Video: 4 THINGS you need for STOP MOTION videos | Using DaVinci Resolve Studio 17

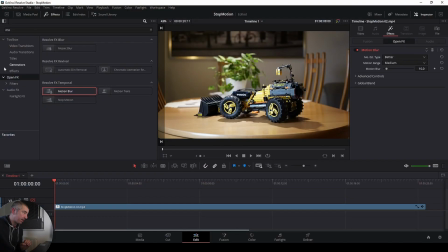(8:12)
So effects, adjustment clip, and I'm going to add the effect to this adjustment clip on top, so I can basically change my transform.
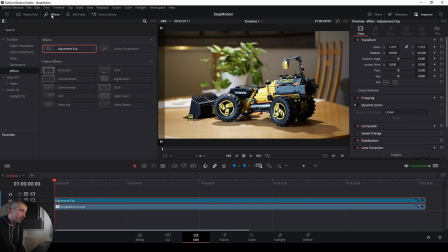(8:29)
I'm gonna start off somewhere like this, just close this down and keyframe this, then go
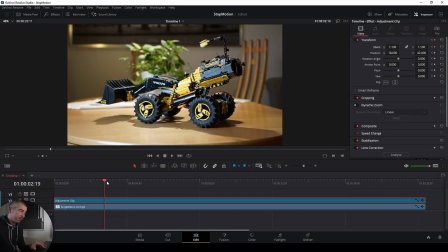(8:40)
here, maybe zoom out a little bit, then go over here,
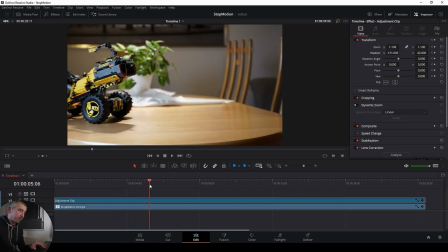(8:46)
position this, and I'm just going to shuffle the camera around a little bit
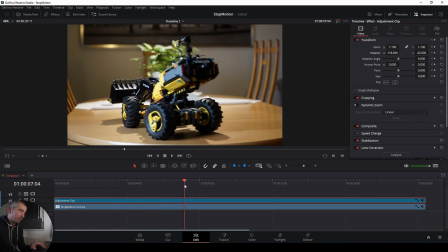(8:52)
in order to mimic camera motion. And here you can see the final version.
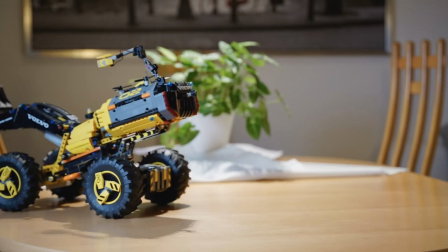(8:58)
I've added a little bit of a color grade on top of it to make it look a little bit more professional. Now we have smoothing, we have motion blur, and it actually looks a lot more natural.
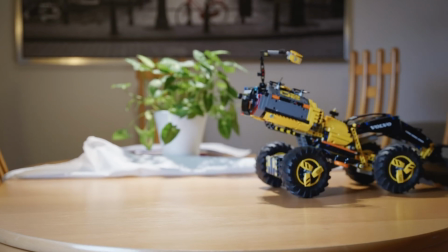(9:06)
It's not that stop motion-y like it was in the beginning. So I hope you guys enjoyed this video. Please consider subscribing to the channel. If you did, hit the like button, and if you have any questions or comments, please leave that down in the comment section. I would love to answer all of that. So thanks for watching, and I'll see you guys in the next video. Bye bye.